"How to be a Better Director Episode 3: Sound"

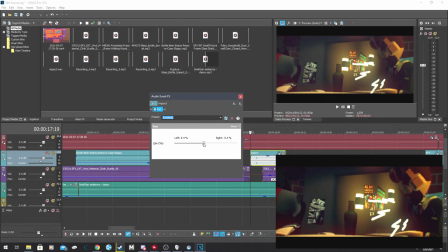What you'll have is a slider from left to right. All the way to the left, obviously, put it in the left here. All the way to the right, puts it in the right. You don't want to have it dead center even if it's very close to the center because it just sounds a little bit unnatural.
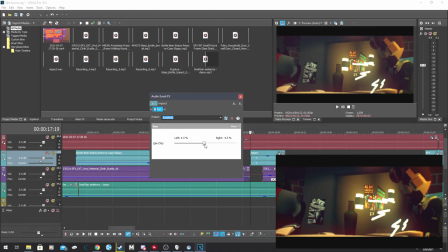So what I'd like to do is add just a little bit of panning, but not too much.
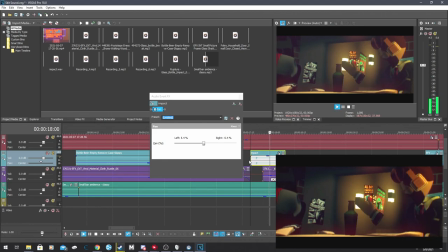Sounds a little bit more natural now because it's slightly on the left. The bottle is also slightly on the left of the screen.
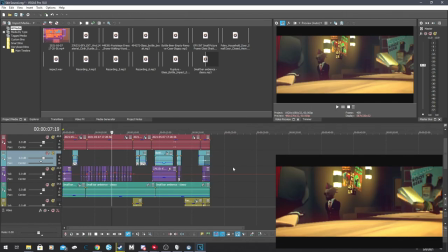Keep it subtle, but keep it noticeable. Keep in mind when you're working on your project, in most cases there is never too much sound. And with everything I've gone over today, here is a skit displaying how you can use your sound to your best advantage.
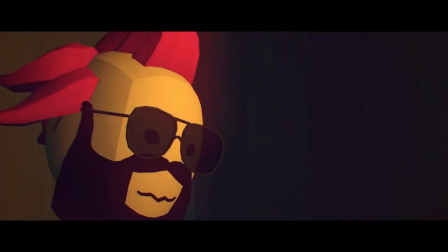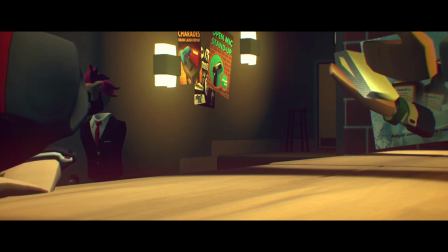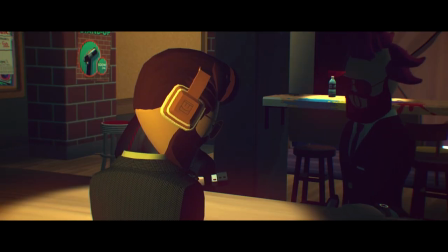I'll just get a beer.
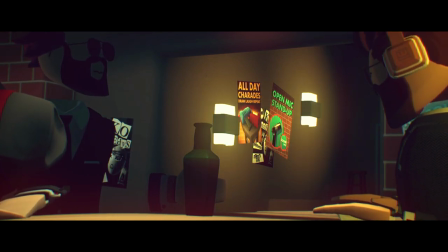Rough night. Yeah, those are pretty terrible. What the fu- That's all for now.
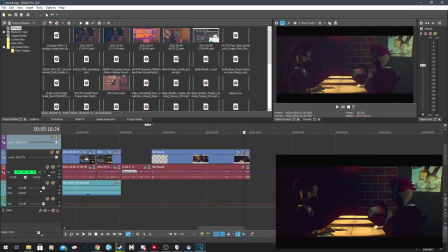Stay tuned for the next episode where we talk about voices and dialogue.